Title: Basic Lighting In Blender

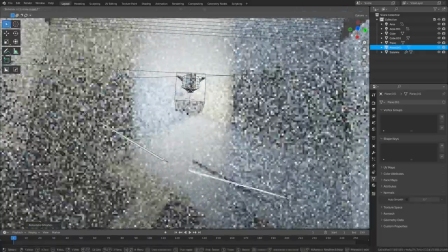(4:07)
They might have like two of them, and then just have the camera guy poke through the like middle of them almost or something like that, right?
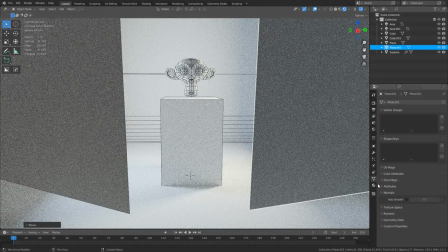(4:13)
So something like that might be occurring. Right now, these are just pure white, but let's go ahead and make them, give them a material.
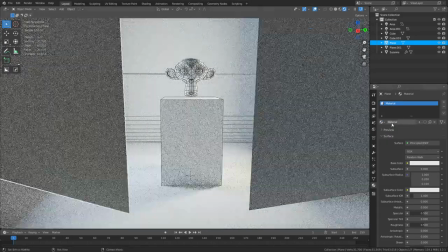(4:19)
So we're going to use the same material on both of them. Click the new, create a material. We're going to change this to black real quick.
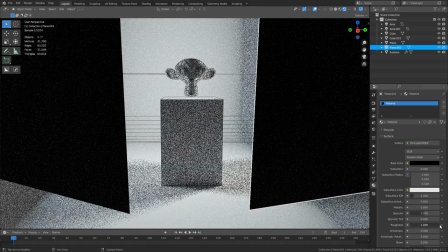(4:26)
And we're going to turn the roughness all the way up. And it's specular down for now.
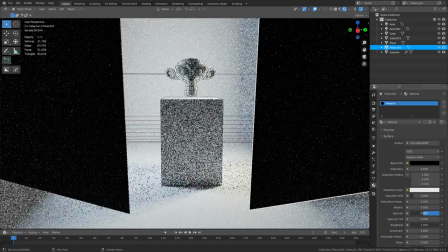(4:32)
Actually, we'll leave specular alone just because. All right. All right.
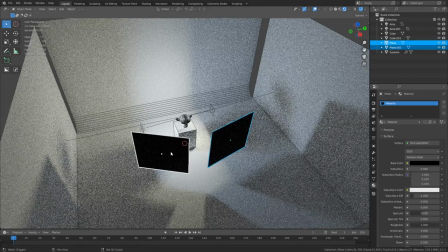(4:37)
And so let's get back in here. These two, I'm going to combine them. And we're going to call it reflector. And so right now, we can see it on the list.
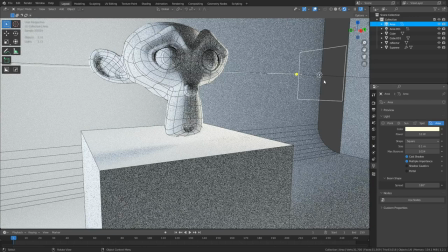(4:51)
So we can get a good up close personal look at this, what's going to happen here.
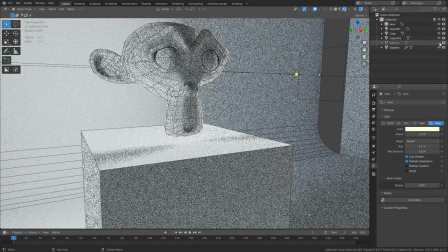(4:55)
So if we take those reflectors and turn them off real quick, we may or may not see anything occurring here.
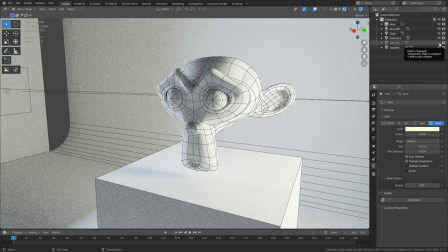(5:01)
Sometimes it can be pretty hard to get this to go in a Blender and be noticeable. So right now this is how it looks lit. If I turn it on, you see how this all becomes a little bit darker in the middle? Okay, so if we take Susan, give her a material, make her metallic,
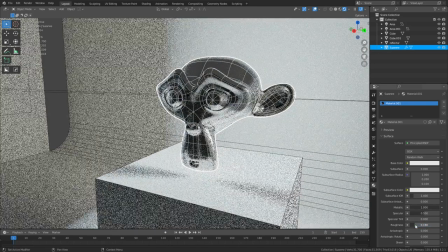(5:19)
turn the roughness down, we'll see what's happening a little bit better with this way.
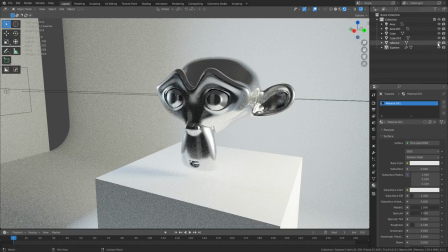(5:24)
All right, the reflector's on, reflector's off. Okay, so you can dramatically change the lighting, the contrast of the subject with something like that, if needed.
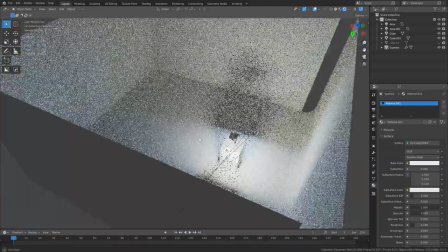(5:36)
This is something you can just do if needed, right?
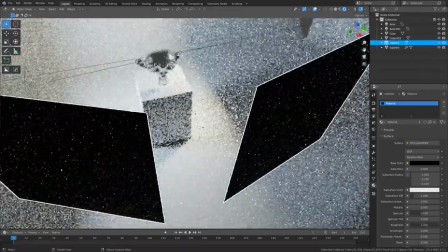(5:41)
So when you turn those back on, there you go. So in real life, a lot of times people will use a white surface.
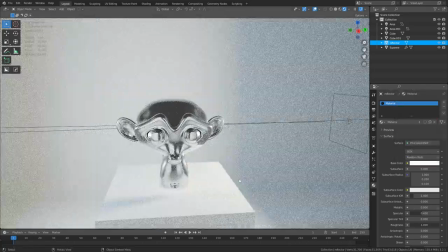(5:47)
And the reason being is they want to cast more light into the subject, right?
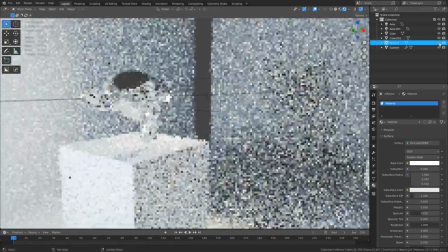(5:54)
And so you can see instantly how that behaves. It brightens everything up a lot more, okay?
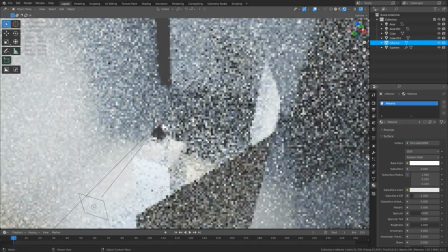(6:00)
So you don't necessarily have to rely always off of light sources. Think about what your lights are bouncing off of as well.
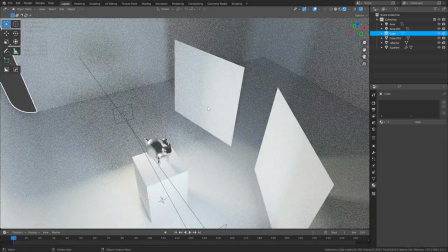(6:06)
It's pretty important because this is what a lot of directors do. You know, they meticulously craft how they set up their lighting when they have maybe characters are in view and they're talking to each other, and they might have a light set up for that as opposed to running down a corridor or something like that,
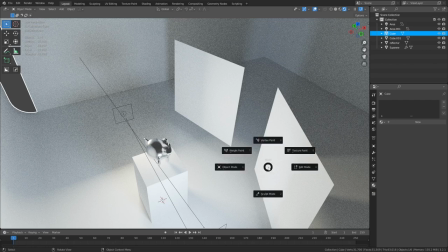(6:22)
right? And so you can play with these ideas and not have any problems with it the more you do it.
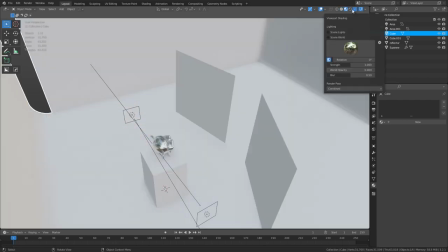(6:28)
Also, color comes into effect as well, so keep that in mind. I want to just point that out. It's not just tonal values here.
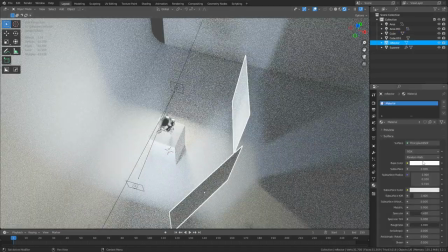(6:35)
So if I was to grab these real quick and I change them to bright green, you see how the green light bounces back? Okay.
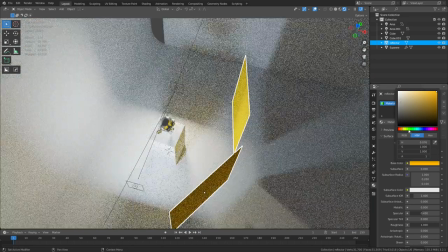(6:45)
And so if we did like a soft kind of pinkish red
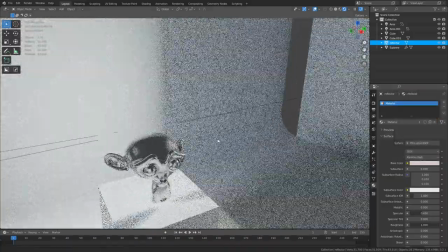(6:57)
skin tone, you can do things like that as well.
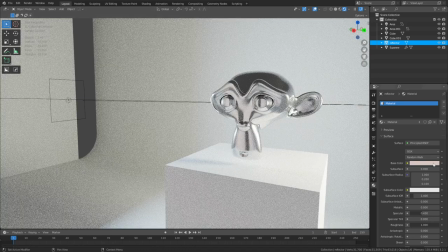(7:01)
It might influence things in a way that you artistically want it to go, right? All right, so with that out of the way, we're going to keep these, but we're just going to turn them back to black, and we're going to make Susan
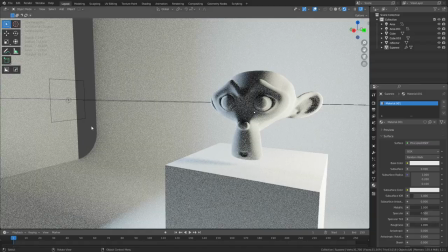(7:13)
not that reflective anymore, so we got this going on again. And let's adjust some of these lights.
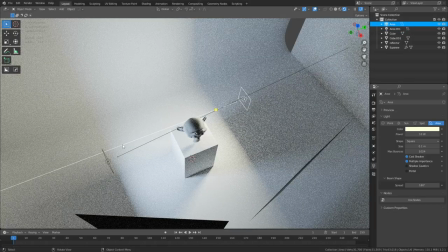(7:21)
So these are just like side lights right now. Let's go ahead and put one behind.
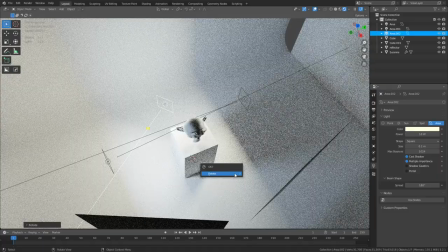(7:26)
And in this situation, actually, we're going to get rid of this one. No, we'll keep it, sorry. We'll keep it.
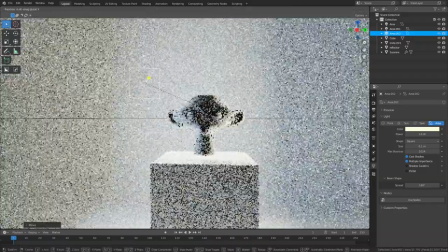(7:33)
Do one behind, up from above, point it down a little bit. We're going to create something like a rim light. Use red for this one, I think.
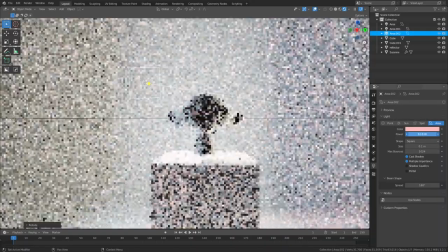(7:44)
We're turn that strength up a lot.
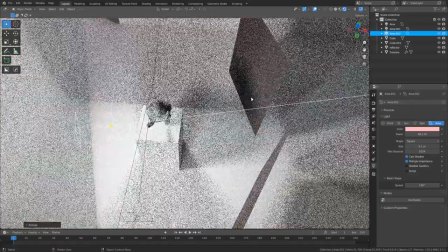(7:46)
So this is a great time to use these kinds of surfaces here, because right now, let's make them darker if we can.
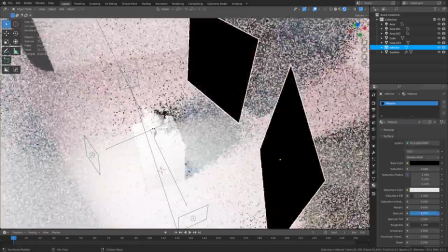(7:57)
Turn that roughness all the way up, specular down, something like that.
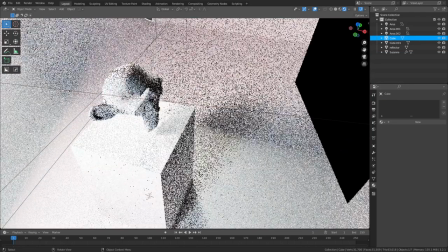(8:00)
Some you can't really do in real life, but you can get certain materials are like super dark, but okay.
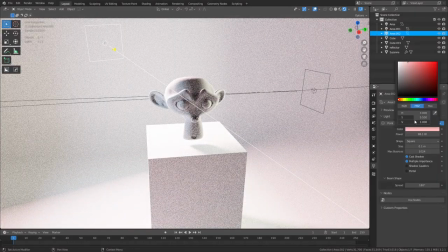(8:09)
So we'll do more of a red.